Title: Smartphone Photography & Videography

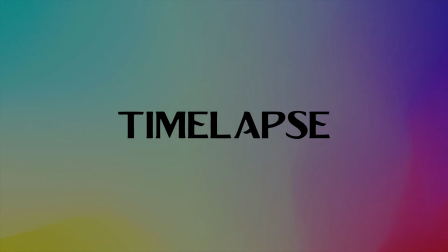748s
One thing that's very common is time lapse. Time lapse technically is to capture
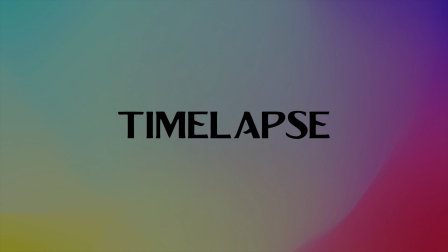756s
images at a very slow rate and play them at normal speed, which makes the time go very fast. So when you capture something
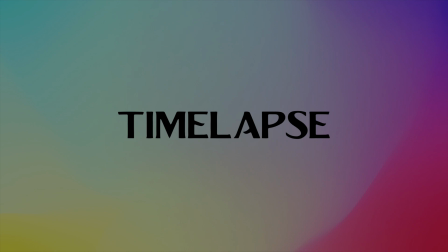769s
with time lapse, it helps you to see some things that you may not be able to see when you directly observe the subject. Say for example, something that happens over a span of time, right? So time lapse helps you to see that transition very faster,
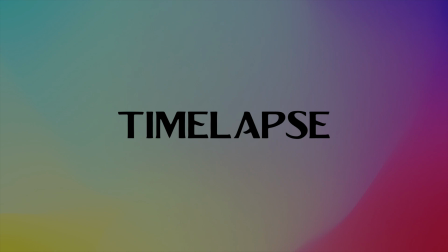787s
so that gives you a different perspective to what you've been seeing for so long, right?
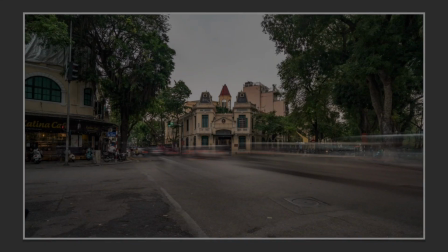792s
Some common things like sunset, sunrises, these kinds of movement in traffic. So these sort of things.
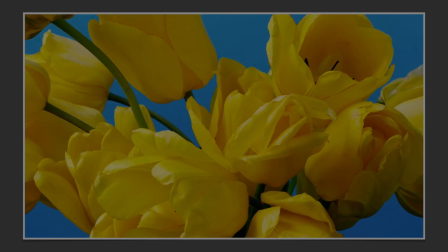799s
Also time lapse can be done for these kinds of things, wherein you see something that happens at a very very slow rate,
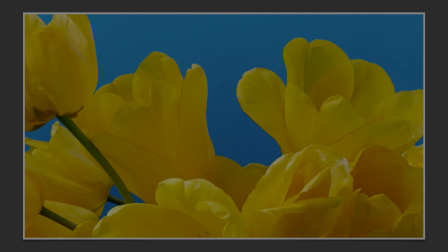807s
but you will not be able to enjoy this kind of beauty,
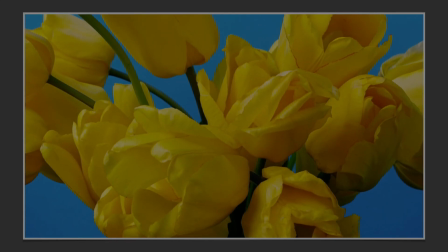813s
right?
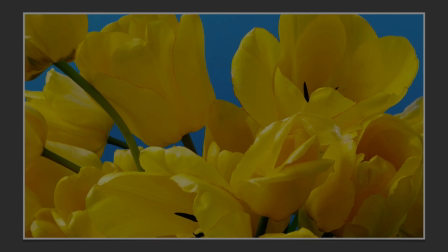814s
So this time lapse lets you capture this image or a sequence of images over a period of time, and when you try to play them at a normal speed,
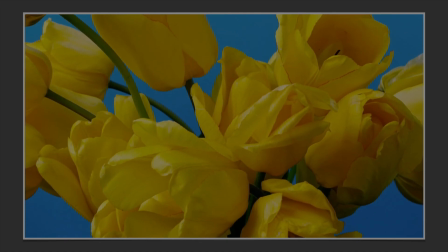823s
that gives you a very new perspective or a new effect to the video that you may not be able to do when capturing a
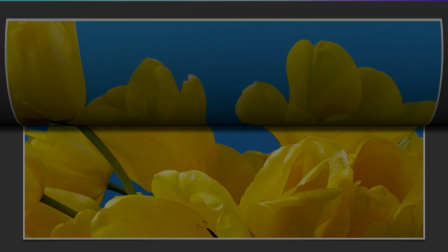830s
normal video. Another technique that's very similar to time lapse, but it has little differences, is hyperlapse.
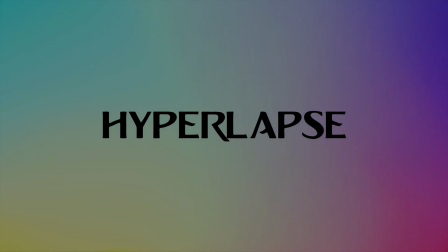838s
Hyperlapse, it's very simple. So with time lapse is more or less you are very static with very limited movements, but hyperlapse, there's a lot of movement involved, and there's a lot of perspective correction as well involved.
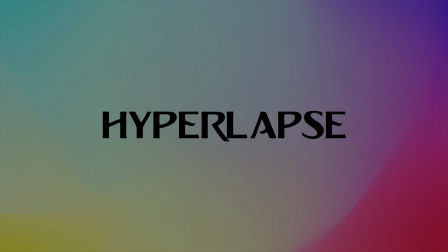853s
It little more tedious than time lapse, but it gives you a very very interesting image than the time lapse.
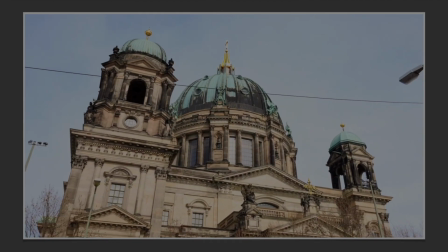860s
This is something that's very interesting.
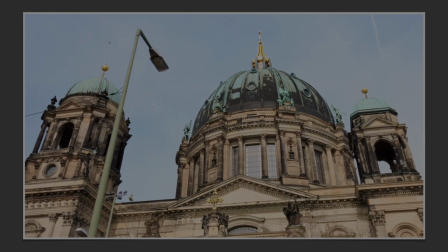861s
You can see here the focus is try to set on the top of this building as and when the image moves across
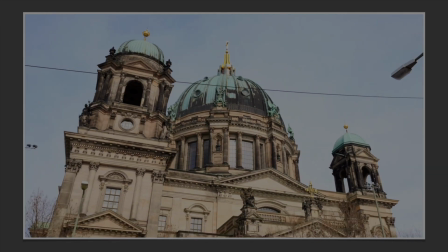871s
the building, you can see the movement, but still the focus lies on the top of the building.
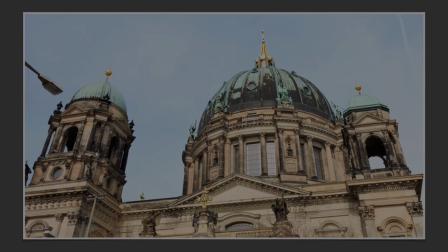876s
This dynamics and change, right, that kind of gives you a very creative and interesting perspective in these videos.
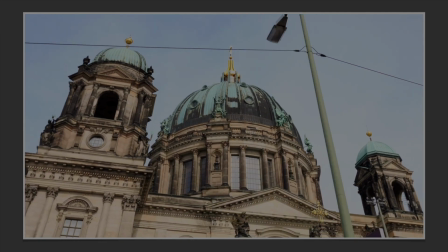884s
So that's another different thing that you can do with time lapse, which is hyperlapse.
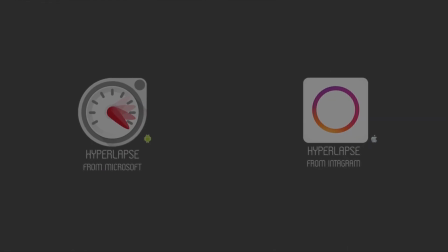893s
So there are two softwares I can recommend. One is Hyperlapse from Microsoft for the Android users, and you can use Hyperlapse from Instagram for the Apple users. Why this is required, right?
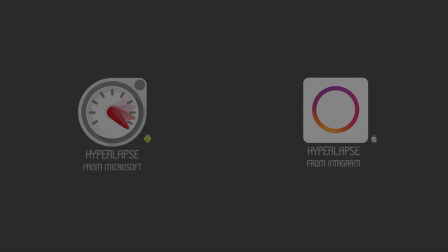908s
So basically, when Hyperlapse, when you move, right, there's a lot of movement in the image, there's a lot of jerk and all these things involved. So this software helps you to stabilize those images so that you get a very smooth and cleaner output.
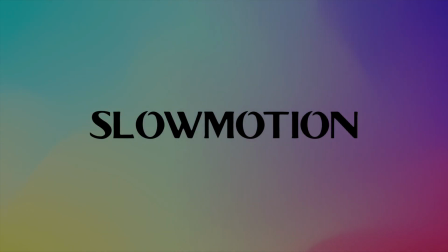928s
So another important thing is slow motion, right? So we enjoy slow motion, we enjoy seeing things in slow motion.
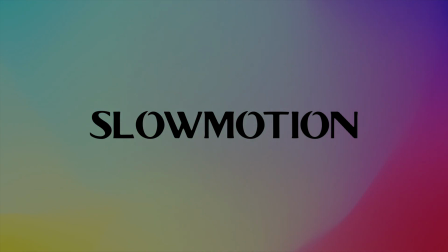936s
Again, some difference in the time lapse and slow motion, right? Slow motion is where you capture at a very high frame rate and then play it at a very normal speed. So that's where the slow motion is more effective, right?
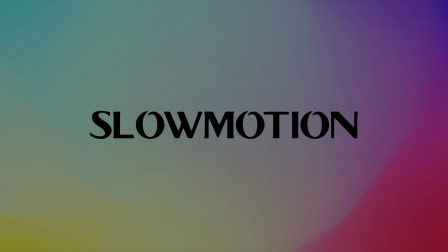953s
So slow motion helps you to see some things that you may not be able to see, that happens at a very fast pace that you want to stop the time and then enjoy, right? So that's where the slow motion helps us.
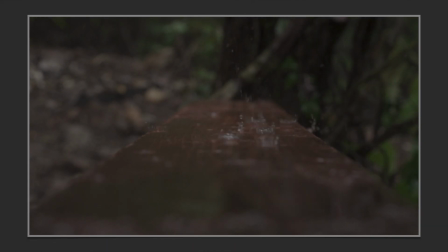969s
Example, these videos wherein you can see the droplets, you can see them bouncing off, right? You may not be able to enjoy this directly, but in slow motion you'll be able to see that small movements.
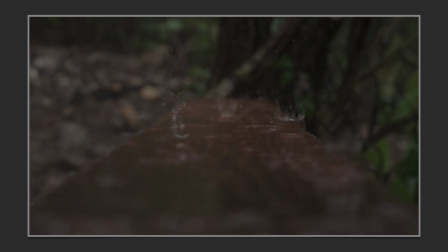984s
And also slow motion can help you emphasize a specific action in a sequence, right? That also helps you in giving that dynamics to an image, something like this.